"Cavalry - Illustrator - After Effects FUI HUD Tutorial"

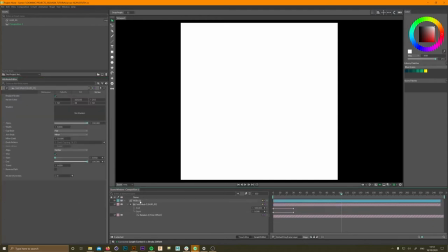So we could dictate if a line is this long, it will be like one thick, and if it's shorter, it'll be 0.1. And then we can also drive the color from that. That's not in this build, so I didn't do it. I just stuck a random on it. So again, right click on the width, you can add a random node. And then in the minimum and maximum,
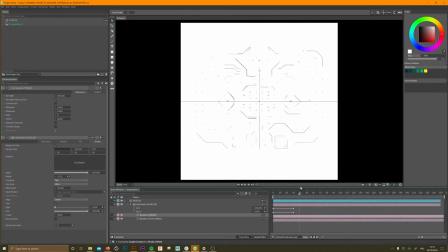self-explanatory, the maximum is the thickest it's randomly gonna apply, the minimum is the minimum width that any given line can be. And there you go. That's pretty much all the animating that is required of this kind of technique. It's very rough and ready.
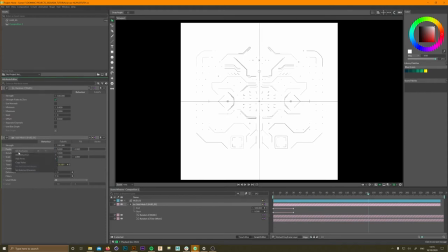Obviously, if you wanted to art direct things, you'd need to come in and be a little more granular about what you were animating and when. If you wanted it to come up, there are ways we can do that with fall offs, but again, we'll get into that later, maybe with a bit of a simpler shape setup.
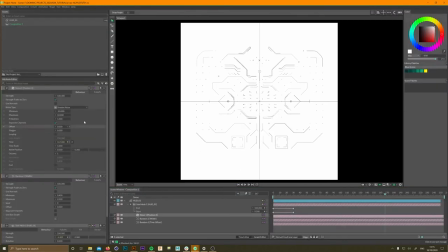All I'm doing now is adding noise onto the position of the layers. And as you can see, it almost looks like there's a parallaxing effect happening. This was just me messing around because I haven't been in cavalry for a little while, and it was fun to just drop,
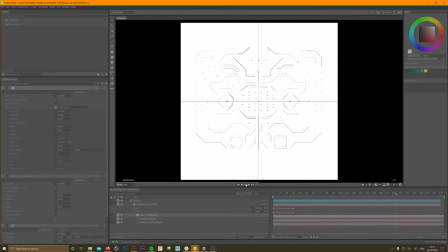drop some effects onto other parameters and just kind of see what comes out. And I thought that looked kind of cool. Ideally, I'd kind of workshop that a little more and have the inside layers moving
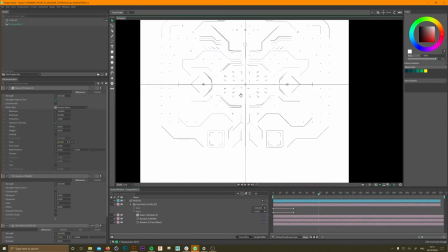faster than the outside layer, so the outside layers barely moved and the inside layers moved a lot. There will be a way to do it, but I wanted to keep it kind of brief.
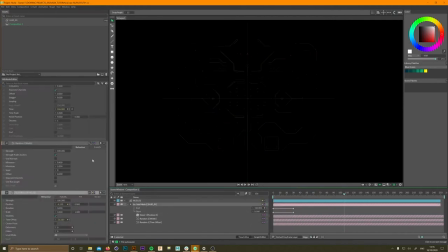Here we go. I'm just changing the colors now, and there's a little box there in the scene window that you click on and you can change the color. Now what I'm going to do here is add a color array to the sub mesh stroke color.
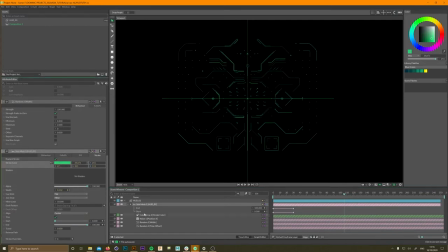What a color array is going to do is going to apply in a modular fashion the colors that you input into this array up there,
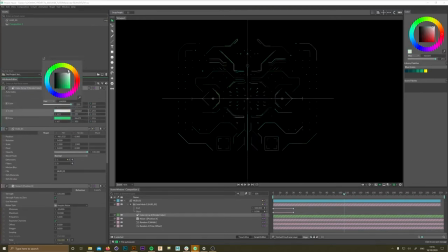and you can add. So at the moment it's applying the colors white, green along the index of the stroke, so 1, 2, 3, and then they go up in that kind of color. What we're going to do after this is add a random node into the index of the color array.
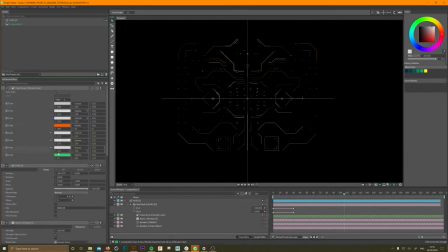So I'm going to flick off auto index in a moment that you can see at the top of the color array, which at the moment is just saying 1, 2, 3, 4, 5, do the colors as you see them. We're going to turn that off, and we're going to right click on the index tab and add a random again,
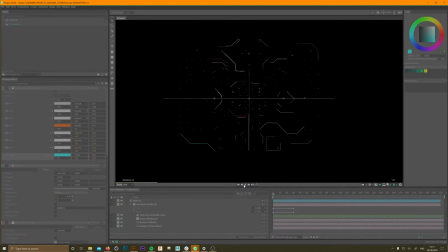and put in the into the minimum and maximum the amount of kind of color stops that we have. So it will pull randomly and apply to the strokes the colors that we have suggested in there, which is quite nice.
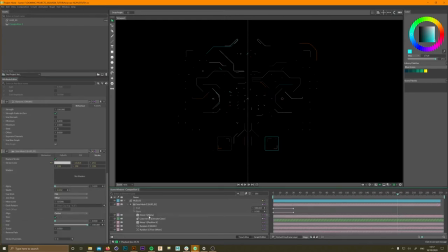Here, I didn't do the random on the color array. Whoops. What I'm doing here, I've gone back into the submesh and applied a value array into the alpha, the opacity of the strokes.
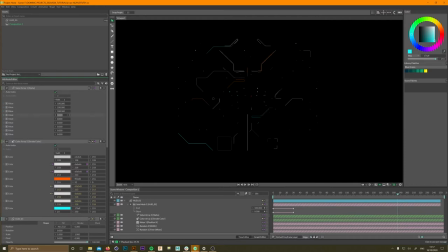And what I'm going to do here is add a noise into the auto index. So at the moment I'm saying 100%, it's going to flick through these numbers at a very high speed to make it look like it's got a bit of a screen flicker. And the way it's going to do that is we're going to turn auto index off. We're going to add a noise into the array index.
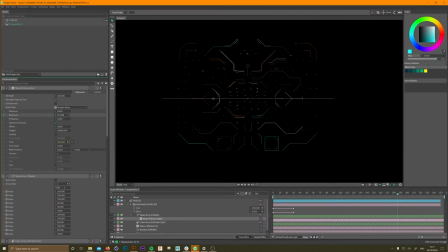And basically it's going to give an opacity value based on the numbers that we've put in the value array. So it's going to flick, and I'm turning the speed up so it goes super quick. There we go.
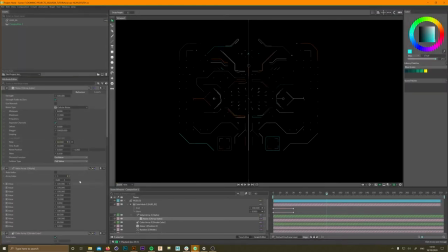You can see there now all the lines are flicking on and off, but I thought that's a bit heavy, so I was like, it wasn't quick enough. So now that's mentally epileptic. I believe I turn that down in a minute, and I make it more opaque for the most part.
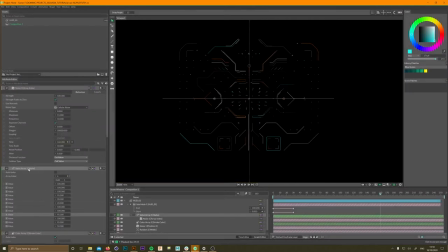just so it looks a bit more flickery and doesn't completely ever cut out.